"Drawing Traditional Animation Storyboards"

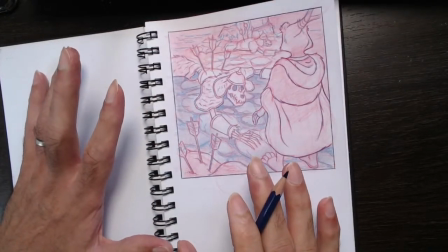7641s
So I'm leaving the skeleton guy in white at the moment,
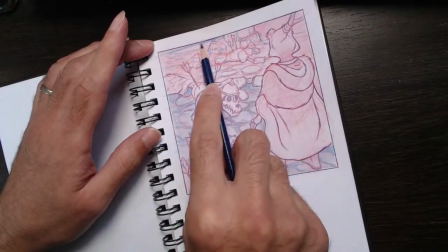7646s
and now over here I'm gonna really darken this.
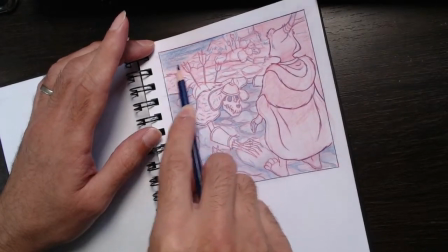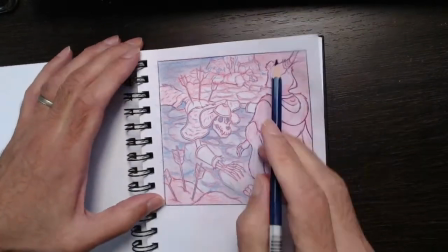7663s
Over here like that. Keep that dark. Darken this.
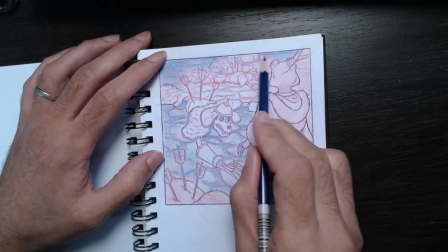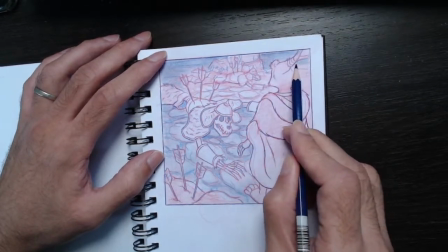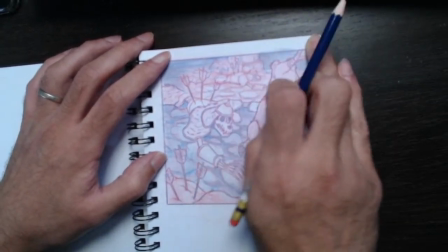7681s
So when we were working on Tales of Despero, even though it was a CG animated movie,
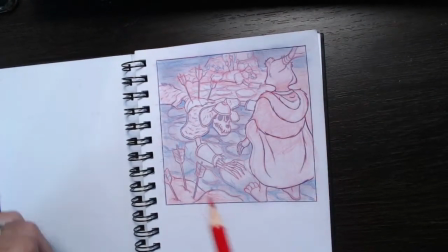7687s
for some reason, they wanted the storyboards to be done like this.
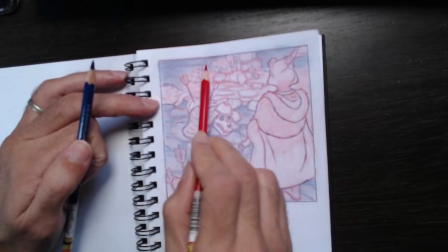7694s
And we were given a quota of 10 panels a day, right?
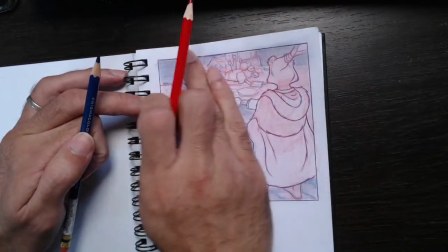7703s
Which some people thought was completely pointless, but I loved it.
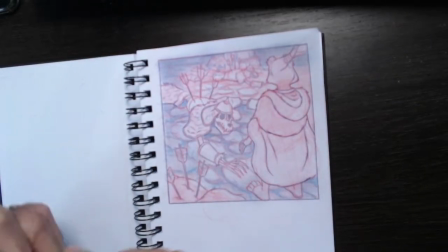7706s
Because if you love drawing, you were just being paid to just draw and have fun, right?
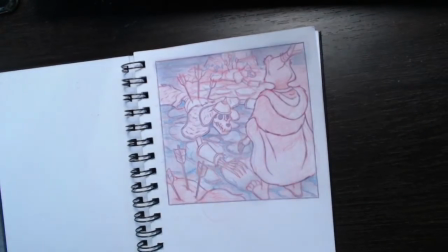7717s
Of course, on other productions, you get, it's like more like 50 to, and in some cases, 100 panels a day.
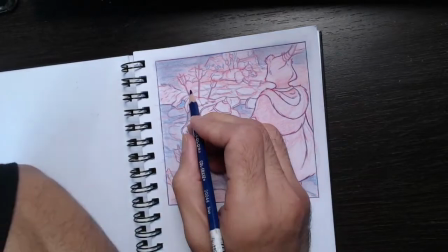7725s
Yeah, 50 panels a day, right?
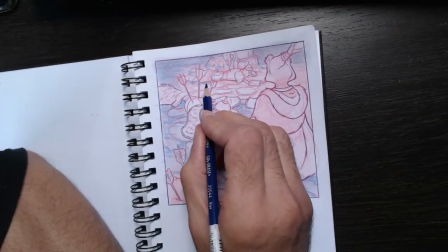7729s
So it all depends on the project you're working on,
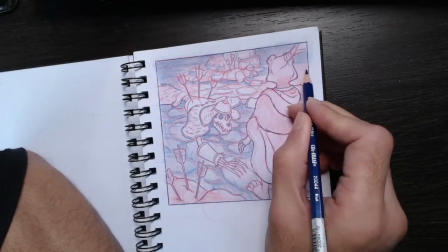7739s
the reasoning behind it, you know, production budget, production time,
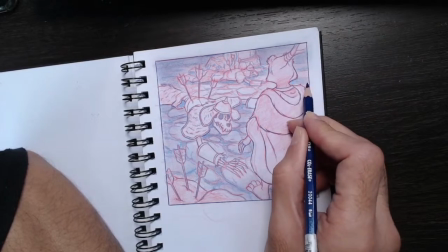7746s
and all these kind of things.
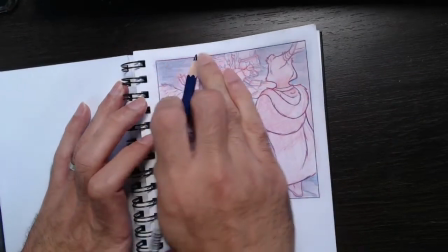7748s
You see, I'm kind of leaving some bits in red and some bits in blue to help that.
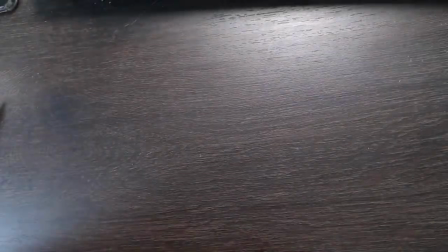7757s
Well, let's turn that this way.
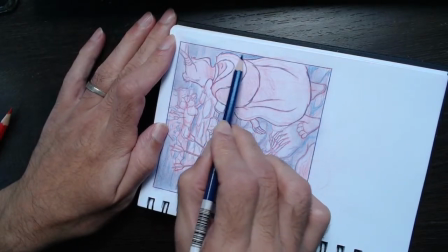7763s
Bring this down here.
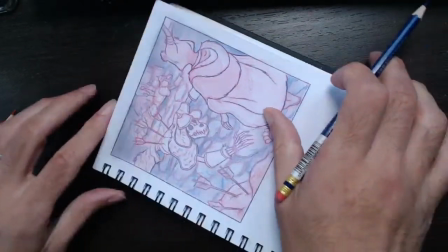7768s
So eventually the way this is gonna work is I'm gonna marry these
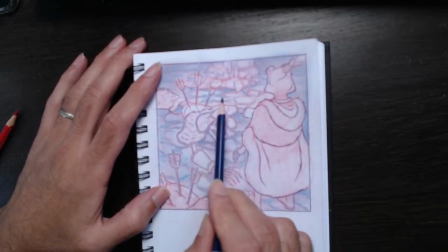7776s
shaded, smudged in backgrounds with the characters, so they all meld together,
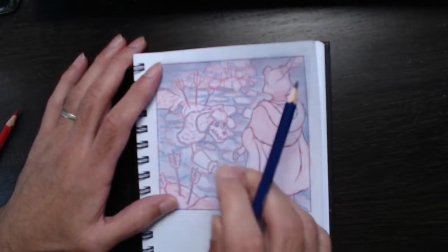7784s
and we just strengthen a few choice lines to make
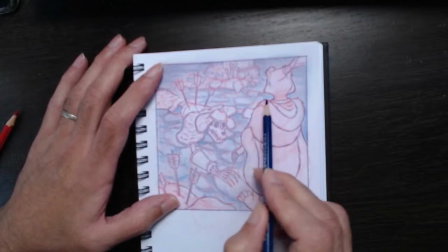7790s
everything read and register and stand out, right?
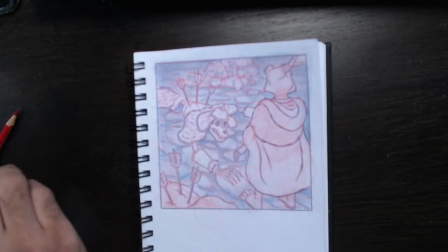7796s
So already we're kind of getting that effect here.
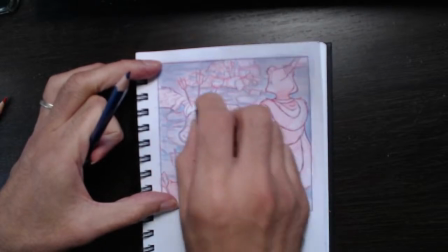7799s
I might bring my putty eraser here and just streak along our guy like this,
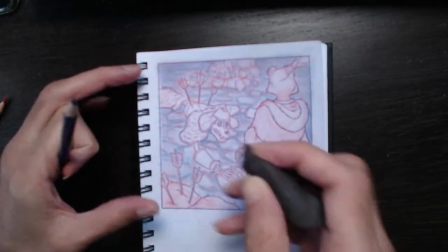7808s
and streak on the head and shoulders of our guy here to make that stand out.
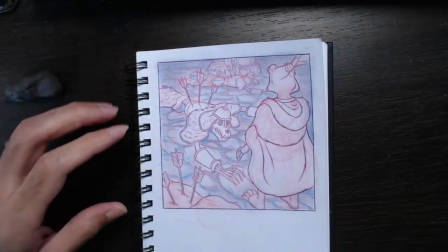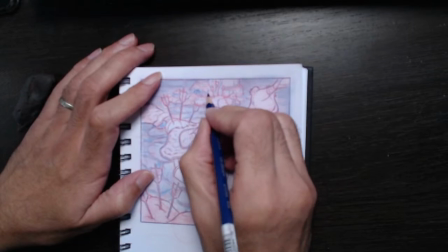7823s
Right. Now, we want to make our figures in the dark stand out.
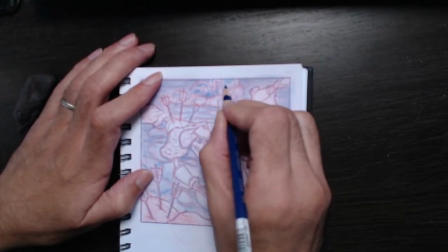7833s
So I'm just going to shade a little bit darker,
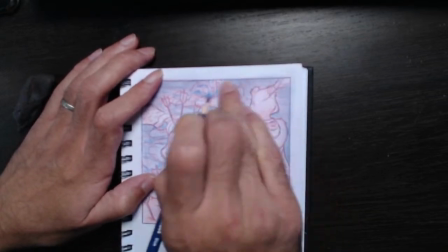7844s
particularly around this figure here. So we see something of a temple wall here, not too much, right?
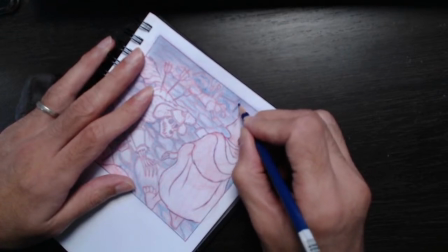7852s
And then behind the temple wall, we're gonna go super, super dark, but then have it
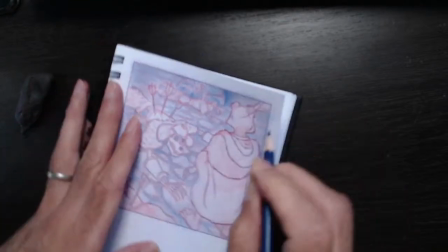7860s
soften away like that.
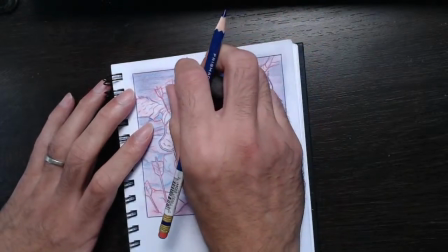7866s
That's gonna kind of help that stand out. Again, not too much. We don't want to.
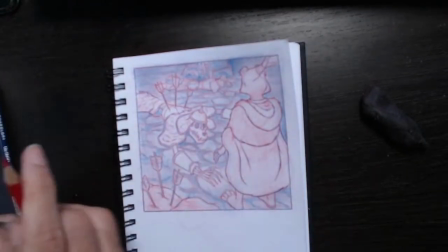7875s
Now here I'm gonna get the side of my red,
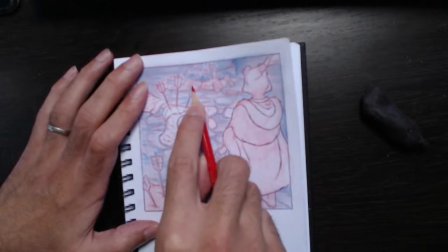7880s
and I'm just gonna kind of glaze this figure.